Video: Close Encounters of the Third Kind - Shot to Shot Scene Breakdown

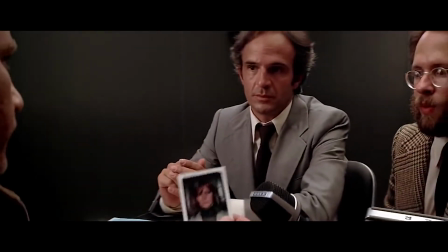(0:00)
Today we'll be going through a scene from Steven Spielberg's Close Encounters of the Third Kind.
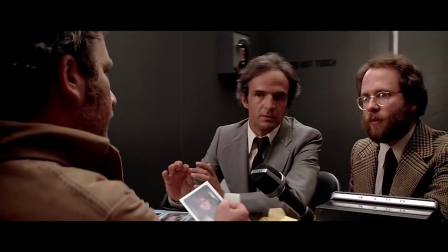(0:04)
The scene after Roy is captured by the government is one of my favorite scenes from one of my favorite movies.
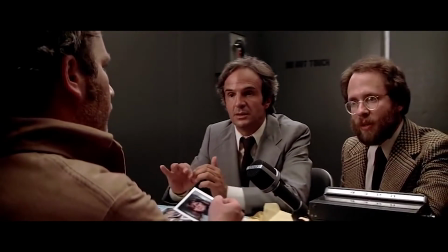(0:10)
It is a classic potboiler that is designed very simply, but effective.
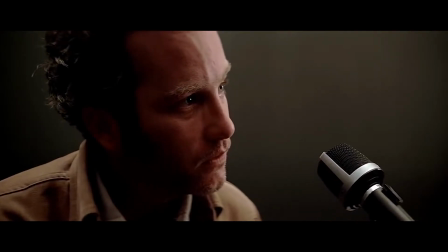(0:14)
As the scene intensifies, we get closer and closer to the characters, utilizing several seemingly hidden techniques to help tell the story.
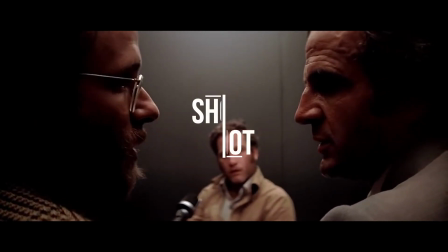(0:22)
Without further ado, I'm Thomas Mendolia, and this is Shot to Shot.
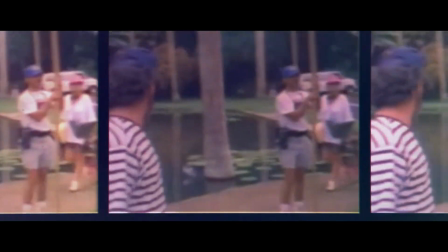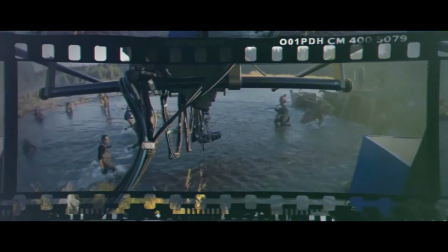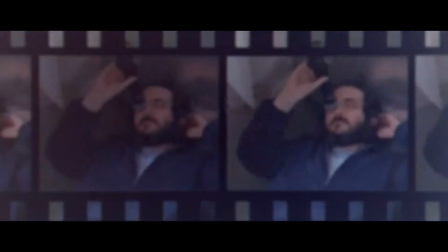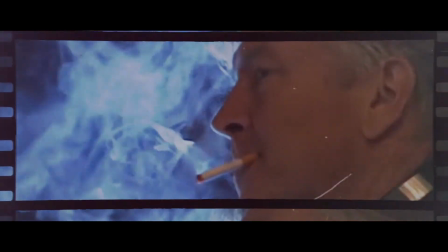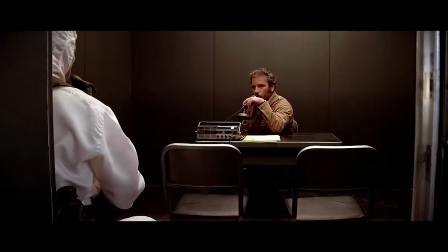(0:56)
In shot one, we start on a wide from outside the room. Roy is center frame with a guy in white in the foreground frame left.
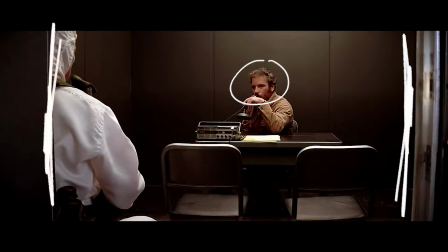(1:03)
Roy is closed off in a frame. This is what is known as frame within a frame, which can represent a multitude of different things, but I believe in this case it helps create a sense of entrapment.
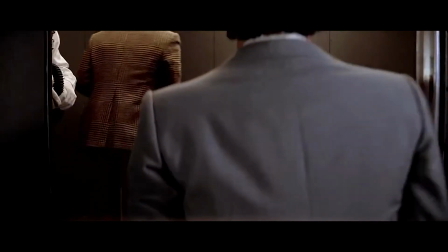(1:14)
Roy is trapped in this room. David, Claude, and another man in a suit enter from frame right, bombarding the little space Roy has.
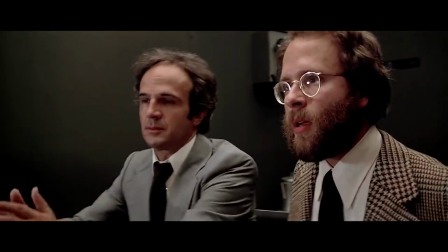(1:23)
Shot 2, this is somewhat of an angled medium 2 shot on Claude and David.
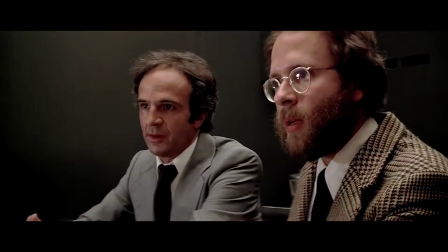(1:28)
The focus looks like it is split between the two characters.
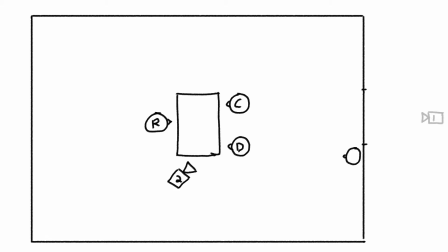(1:32)
From what it looks like, it could be a wider angled lens like a 35 with the aperture of around f10,
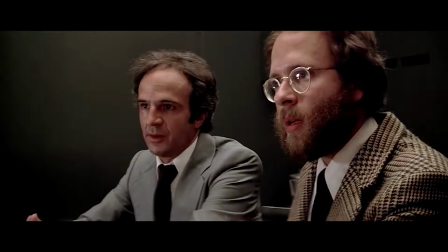(1:38)
which enables the camera to achieve this deep focus. As they push the microphone in towards Roy, we cut to shot 3,
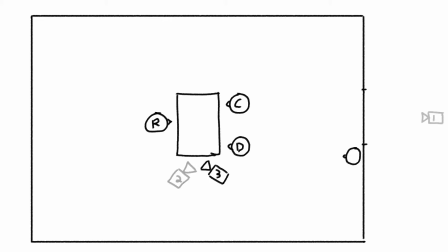(1:47)
a medium shot on Roy as the microphone is pushed in on the right side of the frame.
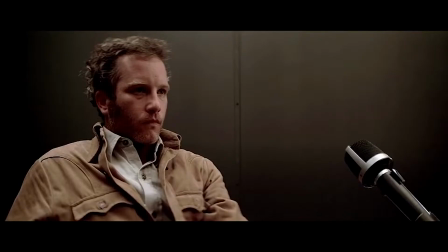(1:53)
Notice how isolated Roy is compared to the previous shot. He's got nobody on his team or by his side. There's even this line in the wall that is further separating him, further emphasizing that idea of frame within a frame.
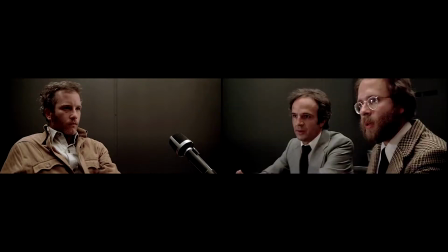(2:07)
Juxtaposing this shot with the previous shot, you can see the status dynamic of the room.
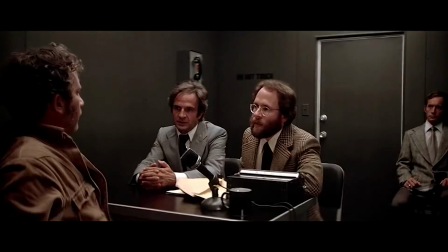(2:12)
2 against 1. Shot 4, we cut out to a wide, letting us look at what he's facing. He asks, "Where's Jillian?" and we get to see exactly what is standing in his way from seeing her again. Claude, David, the man in the suit on the right, and the closed door.
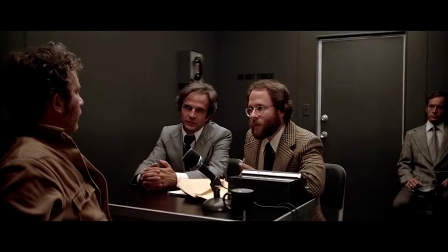(2:30)
Notice how Claude, David, and the man in the suit's gaze is all on Roy, which further looks like some sort of interrogation, really putting the pressure on Roy. The shot slowly dollies in to close the man in the suit off from the conversation.
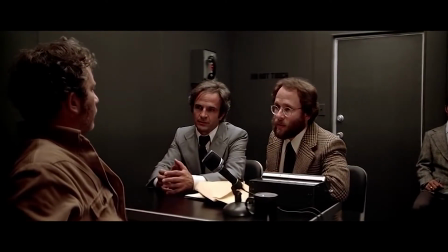(2:46)
We're going to start to see from here how the camera gets closer and closer to the characters as the scene intensifies.
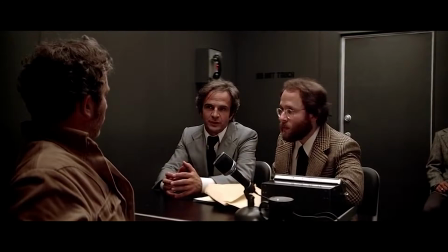(2:52)
Eventually, we're going to forget about the man in that corner as the scene becomes more about the conversation between the three people at the table,
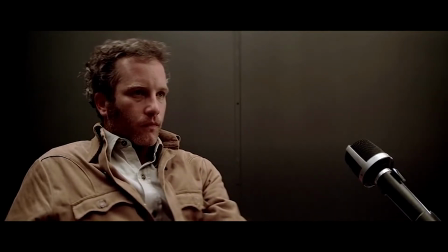(2:59)
and even more so, how this situation is affecting Roy. In every scene in every movie, that scene belongs to someone.
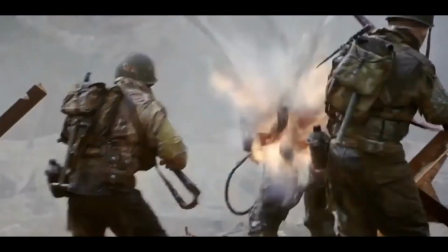(3:08)
Usually a filmmaker, one of the main things they will ask themselves is, whose scene is this?
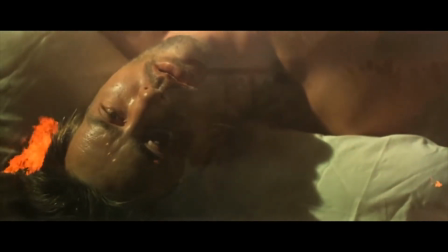(3:15)
Whose point of view are we telling the story from? In this scene, the point of view that we're telling the story from is Roy.
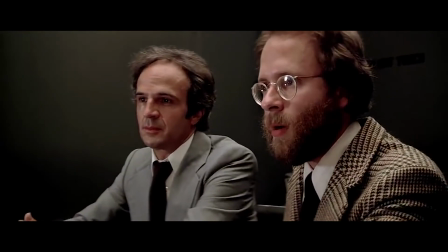(3:23)
We're not as concerned with the questions that he is being asked,
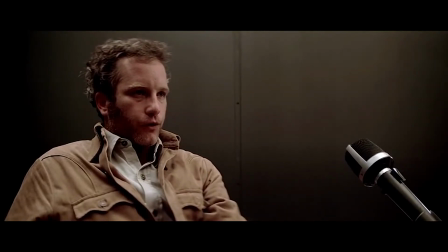(3:27)
as we're more concerned with just how Roy is feeling about all of these questions being asked of him.
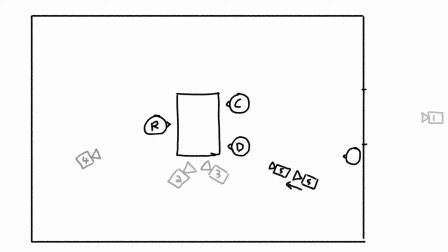(3:34)
Shot 5, another slow dolly in as we start with a over-the-shoulder 3 shot from behind David's left shoulder on Roy.
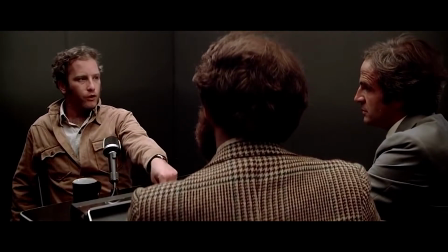(3:43)
This slowly pushes in to help intensify the moment as well as setting that idea in motion of the world closing in on Roy.
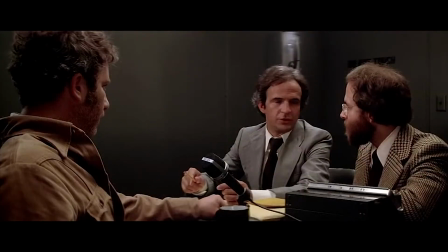(3:51)
Shot 6, a reverse over-the-shoulder 3 shot on Claude and David.
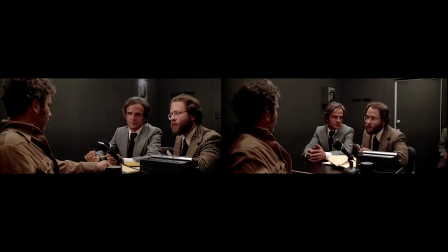(3:56)
This could be a continuation of shot 4, but I'm going to go ahead and call this a new shot because it's just a little bit tighter.